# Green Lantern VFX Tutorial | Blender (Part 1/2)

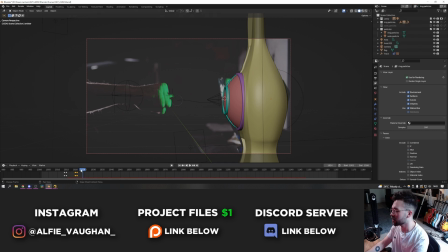7:19 The first one is the lamp and then I did two particle systems So we've got like a kind of an initial particle system Which is the stuff going into the ring,
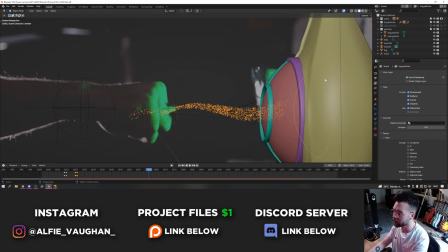7:26 which is this kind of middle bit here as you can see And then I did a second one which is much wider
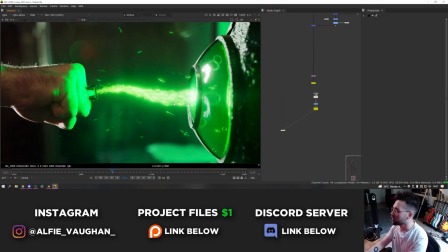7:30 particles which just kind of float around If I show you the comp that's all of this kind of secondary stuff That's just floating around outside of
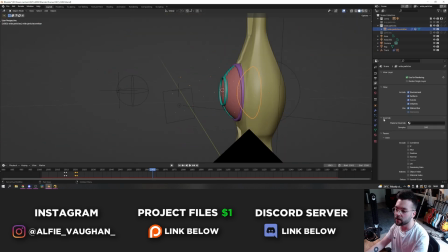7:37 the main beam I just set up an emitter inside of the lamp here and it's just obviously a particle system on each I turn the gravity right down to zero so they don't fall off the screen They just float around the way I got them to follow this curve is I added a
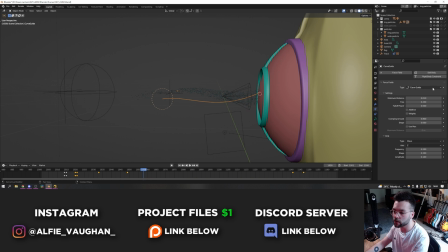7:48 path Which is here and this has a curve guide force field set up on it The way to do that is you can come down to force
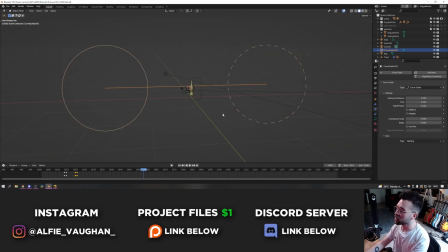7:54 fields add a curve guide Which is this the way this works is the particles start at one end and just make their way to the other Based on their lifetime, they will move quicker or slower You can change things like the fall off power Which means they will either be tighter or further away from the curve and it will have a kind of a softer fall off. I didn't have to change too much of the settings actually so this is what the final settings look like here.
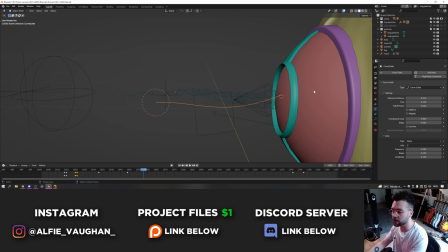8:12 I set the minimum distance to 0.01 so it's quite tight and just mostly followed this line. As you can see the end of the curve guide is moving with this empty.
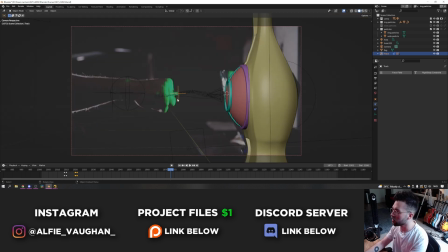8:19 I did the same thing as the 3D track for the arms in the last shot where I did an object track of the ring in the footage here and then I just parented the end of the curve guide onto this empty.
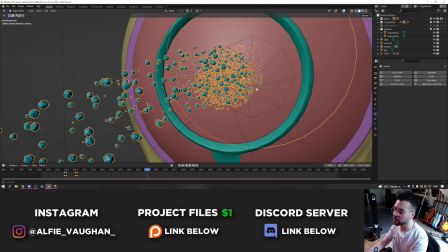8:28 The particles themselves are just quite low poly icospheres and they have a green emission shader on them which obviously makes them glow.
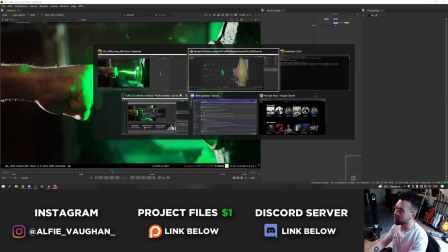8:34 You can see that the final render in Nuke doesn't look anything like the just single dots that are coming out of the particle system.
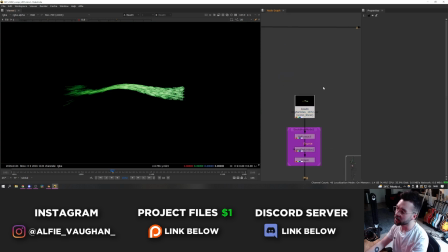8:39 The actual render itself of the particles looks like this. To achieve this look when I was rendering the particles I set the motion blur in blender to be much much higher than you would for a usual shot.
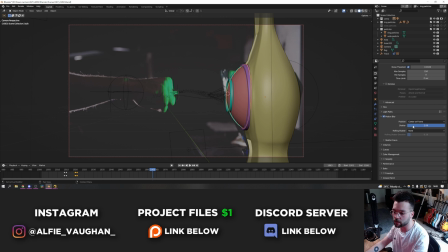8:48 So if I go into the render settings we can see that the motion blur is on two and by default in blender it's 0.5.
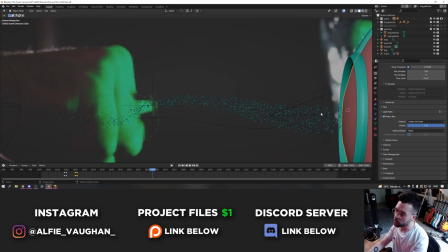8:53 So I've basically got four times as much motion blur as a usual shot. This really helps to make them look less like dots that are just coming out of the emitter and actually give them some kind of form and direction.
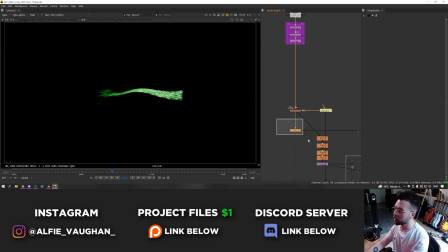9:02 And then from there I just used some noise textures and stuff in Nuke to really mess them up which looks something like this. So it's just distorting them which gives it even more of that energy feel and then I also added a glow and put it over the top of the footage.
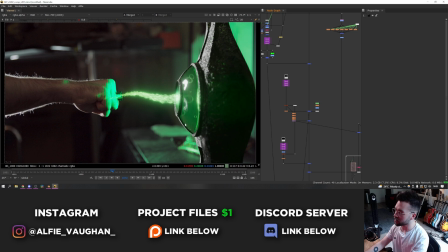9:13 Again I'm going to cover this more in the compositing video next time. And then I guess finally we should talk about the CG street.
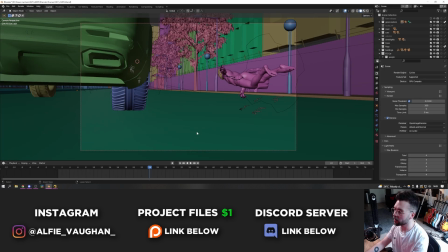9:19 This is the bit that took the longest by far as you can probably imagine just because there's so much more going on and it being fully CG.
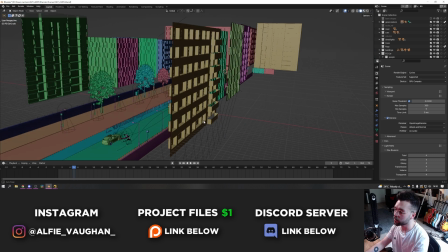9:25 Basically I started by making the street which was the most time-consuming part.
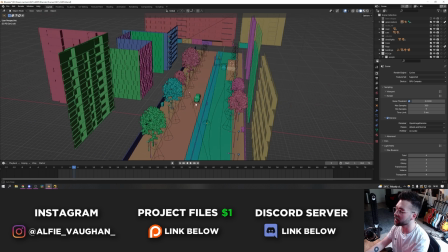9:28 I modeled the road first of all then blocked out the positioning for the cars and stuff and then added the extra details later like the street lights and the trees and the buildings.
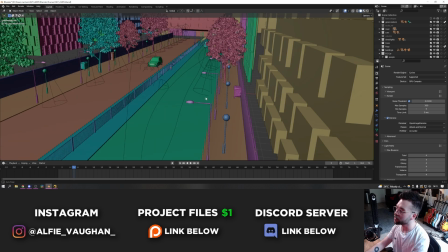9:36 And coming back to Kiri Engine, the sponsor of today's video, I did a load of photo scans of things that I found in the streets near my house that I could put in to make it look more realistic.
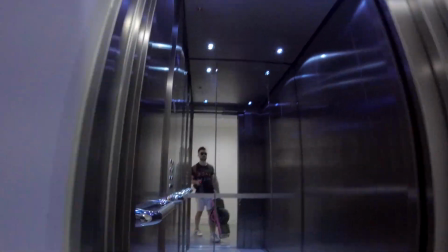9:44 So here we go on a mini photo scanning adventure. Earlier when I said I don't leave my desk very much, this was one of the exceptions.
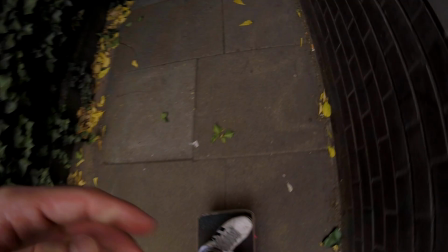9:49 I went out on the one wheel and I took my phone, my camera and my drone with me and I went around the local streets near where my flat is in London and I just photo scanned a load of stuff that I thought would look good.
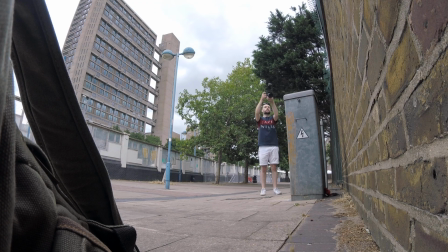9:58 I photo scanned a dumpster, a post box, some electrical boxes and I also did one with my drone that didn't end up making it into the video.
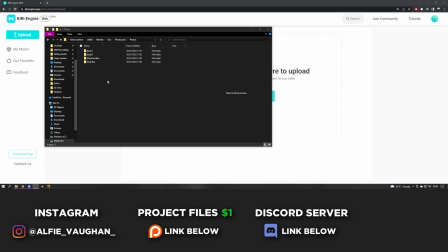10:05 Maybe I'll slap that one on Patreon for you guys. Once I got back I chucked all of the photos into the web browser.
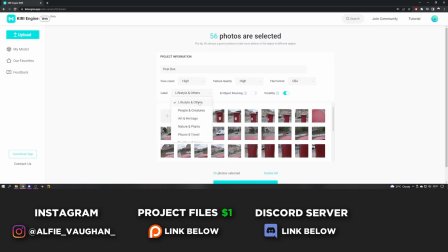10:11 The last sponsored video I did with Kiri Engine it was just an app for your phone which I still thought was really good.
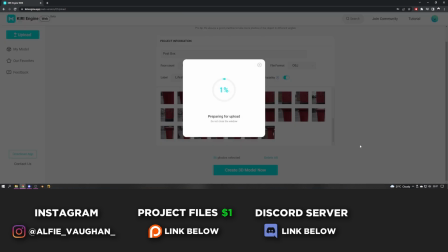10:15 So I scanned the dumpster on my phone but they've now launched a web page version that you can use as well which I think is fantastic and really opens more potential.
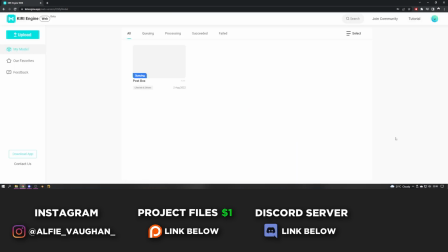10:22 This allows you to use a DSLR so you can get higher quality pictures and obviously also a drone. So I opened up the web browser and dumped all the photos in and let it process remotely.
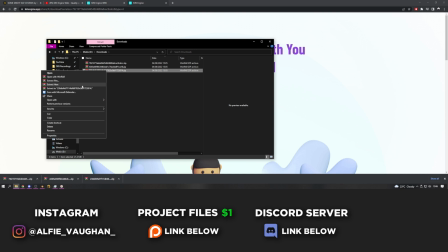10:30 This usually takes about half an hour and then you can download the model back to your computer. One of the nice things about it that it does by default is it gives you a high poly and a low poly version which
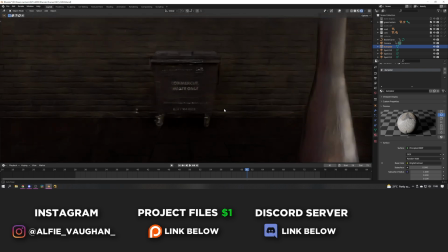10:39 is great for optimizing scenes if you have stuff that's more in the background or needs to be higher detail in the foreground.
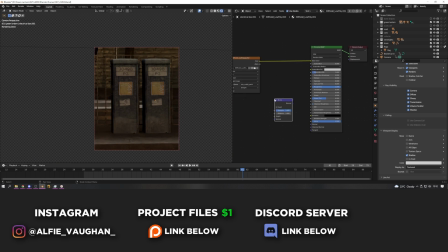10:44 You get six free credits every week and if you want to do more they have pay-as-you-go or subscription-based plans as well. If you're into photo scanning and you haven't already go and check out Kiri Engine you won't be disappointed.
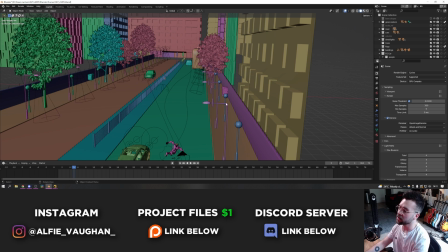10:54 These work really nicely to break up the straight lines and the repetitiveness of the CG street. Without them you just have the constant repetition of the street lights and the trees.
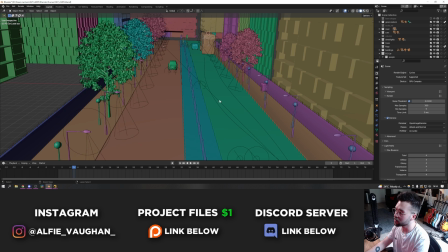11:02 So that's all the environment stuff really. It's a combination of the stuff I modeled myself, the photo scans,
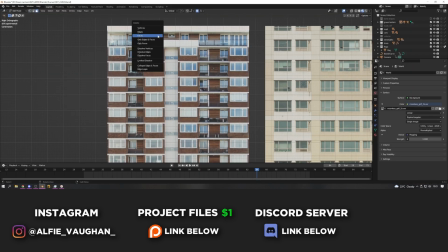11:07 some objects that I downloaded like the cars and the trees and then all the buildings are made from the now infamous Ian Hubert technique of loop cutting an image plane and then extruding it to make it a bit more three-dimensional.
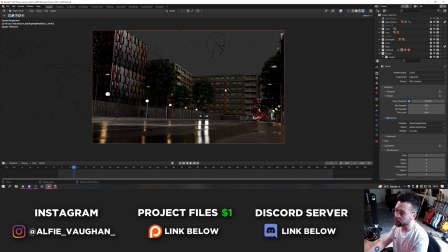11:16 Looks a bit weird from this sort of angle but when you look at it from the floor I think it looks really photorealistic. The trick for this I think was just getting the lighting and the textures right mostly.